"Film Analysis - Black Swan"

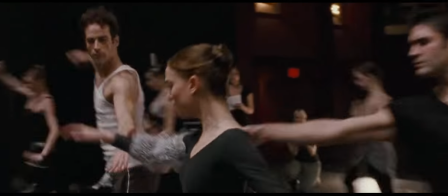247s
Subtle hints are dropped into the film to showcase the taking over of the Black Swan.
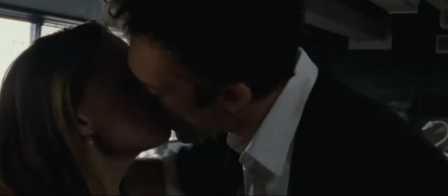251s
For instance, in this scene, when Thomas moves in to kiss Nina, Nina bites him, which then causes him to stop.
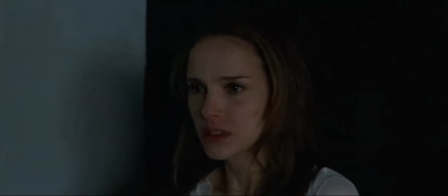258s
At the same time, Nina was also uncertain of if what she did was right or wrong.
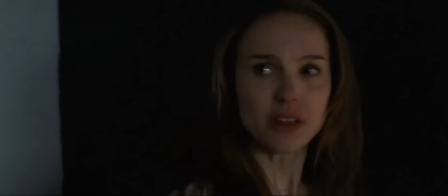264s
This already establishes that Nina is starting to have a better hold of the essence of the Black Swan, as the actions are of things which she would never do in the past.
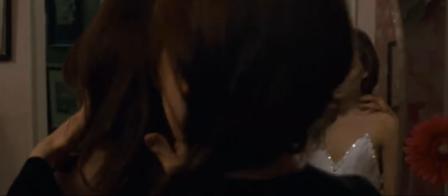274s
Similarly, her development of her rashes also showcase the same thing.
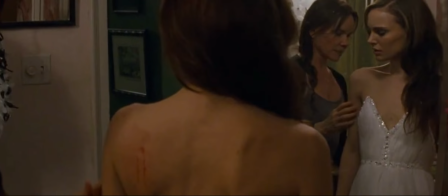277s
At the start when we first see Nina's rashes, one might think that it is just a normal rash, but as the film progresses,
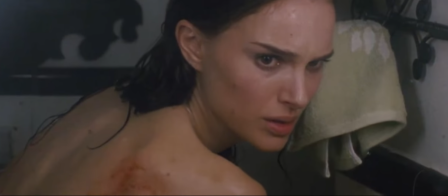284s
the rashes becomes more severe as it starts to bleed, eventually up to the point where black feathers start coming out of them,
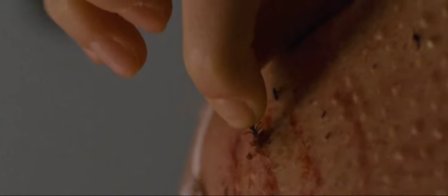291s
exaggerating the essence of the Black Swan taking over Nina. Over the course of the film, Nina does things which are not of her usual.
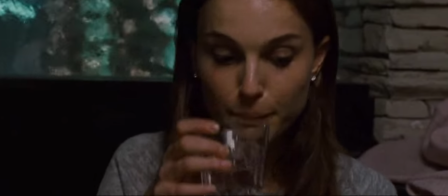297s
She goes drinking, takes drugs, and clubbing. This is a crucial point in the film as Nina realizes that only by defying the characteristics which defines her, then only can she become the Black Swan.
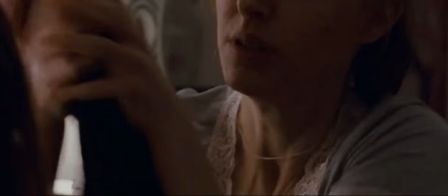307s
The point where she becomes a swan is when she chooses to go for the play rather than prioritizing the relationship with her mother.
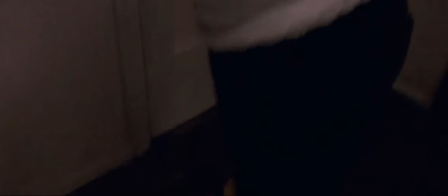313s
This signifies a lot as we can now interpret that Nina is no longer the innocent and pure girl which we knew at the start of the film.
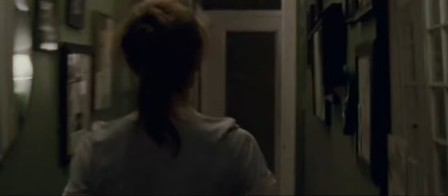320s
She has now embraced the darker side of her and hence allowing her to be one with the Black Swan.
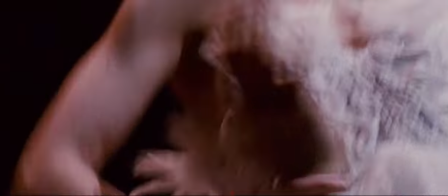326s
Finally, when it is time for the performance, Nina is unable to execute the White Swan as well as she used to.
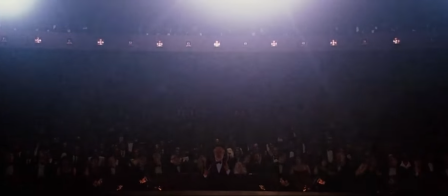332s
This shows that all the innocence and purity she once had is now gone and not in her.
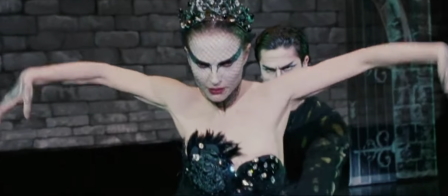336s
When she plays the Black Swan, she does it perfectly. This shows that she is now more of a Black Swan than the White.
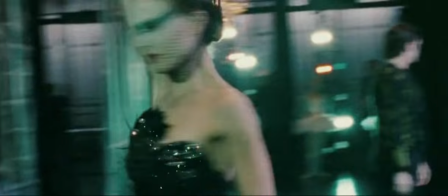342s
What she was once able to execute to perfection is unable to be done, and what she has struggled to execute throughout the course of the film is done perfectly.
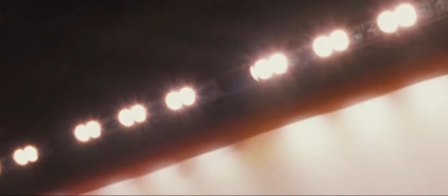350s
The film then comes to an end with a fade to white as she lies on a mattress bleeding in her White Swan outfit. This opens the choices to the audience to decide for themselves if the Black or the White Swan lives on.
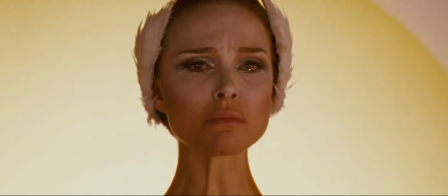361s
To me, I saw it as the taking over of the Black Swan and the going away of the White Swan as Nina dies and bleeds in her White Swan outfit,
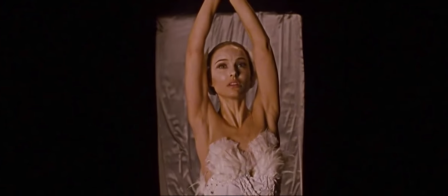369s
which is also the last time we see her in, both literally and as the film ends.
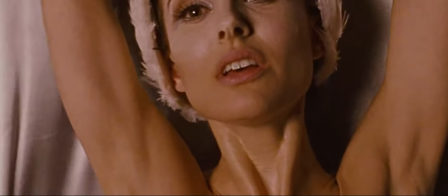374s
The usage of narrative in this film guides the audience on a steady pace where hints are dropped throughout the film in different scenes to signify the progression of Nina.
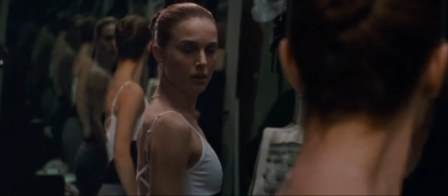381s
Even though these hints are quite subtle at the start, causing audiences to miss them,
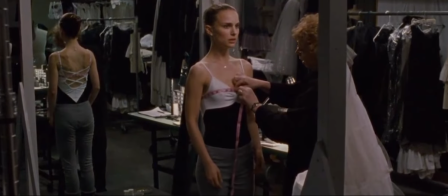386s
the film ensures that these hints are delivered as they become more obvious as the film moves deeper into the plot.
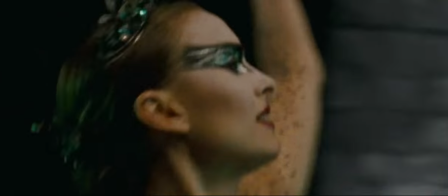391s
This clearly segments the plot once audiences understand the underlying meaning.
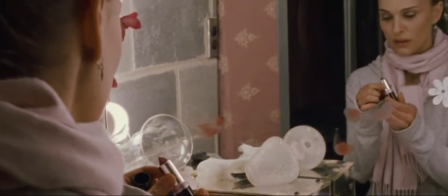395s
This method of narrative structure might not be suitable for everyone, as it requires a lot of attention from the audience to fully understand the film.
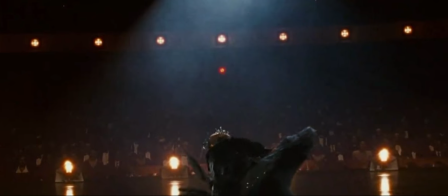403s
However, once understood, everything will come into place and a bigger picture will be seen by the audience.
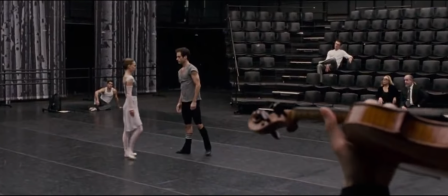408s
In conclusion, the usage of the film craft mise-en-scène and narrative plays a critical role in the film.
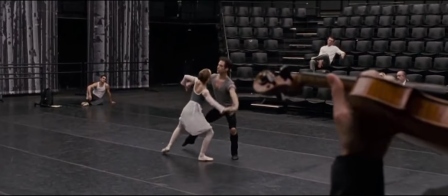414s
Black Swan is a film which puts these two film crafts together to bring to us such an amazing film.
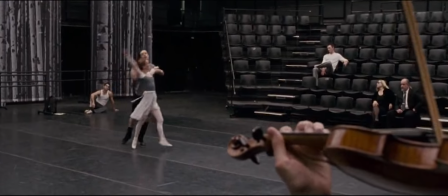419s
As every second of the film comprises of at least one of the two film crafts analysed today,
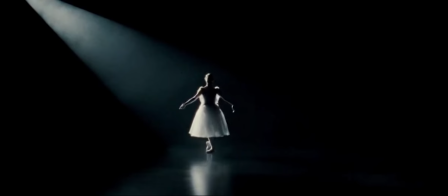423s
Black Swan is a film which I highly urge everyone to watch so that it can fully grasp the beauty of not just the film craft,
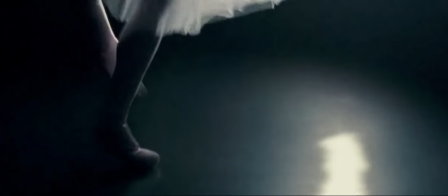429s
but more importantly, the story and plot of it. It's a film which has a story that you might relate to, having been through the same circumstances as Nina.
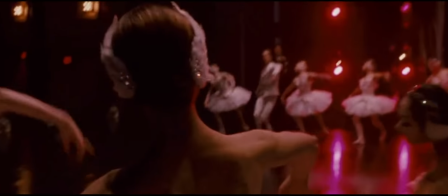437s
It is a film which you need to watch to fully understand what I am talking about, as words simply cannot express the beauty of this film.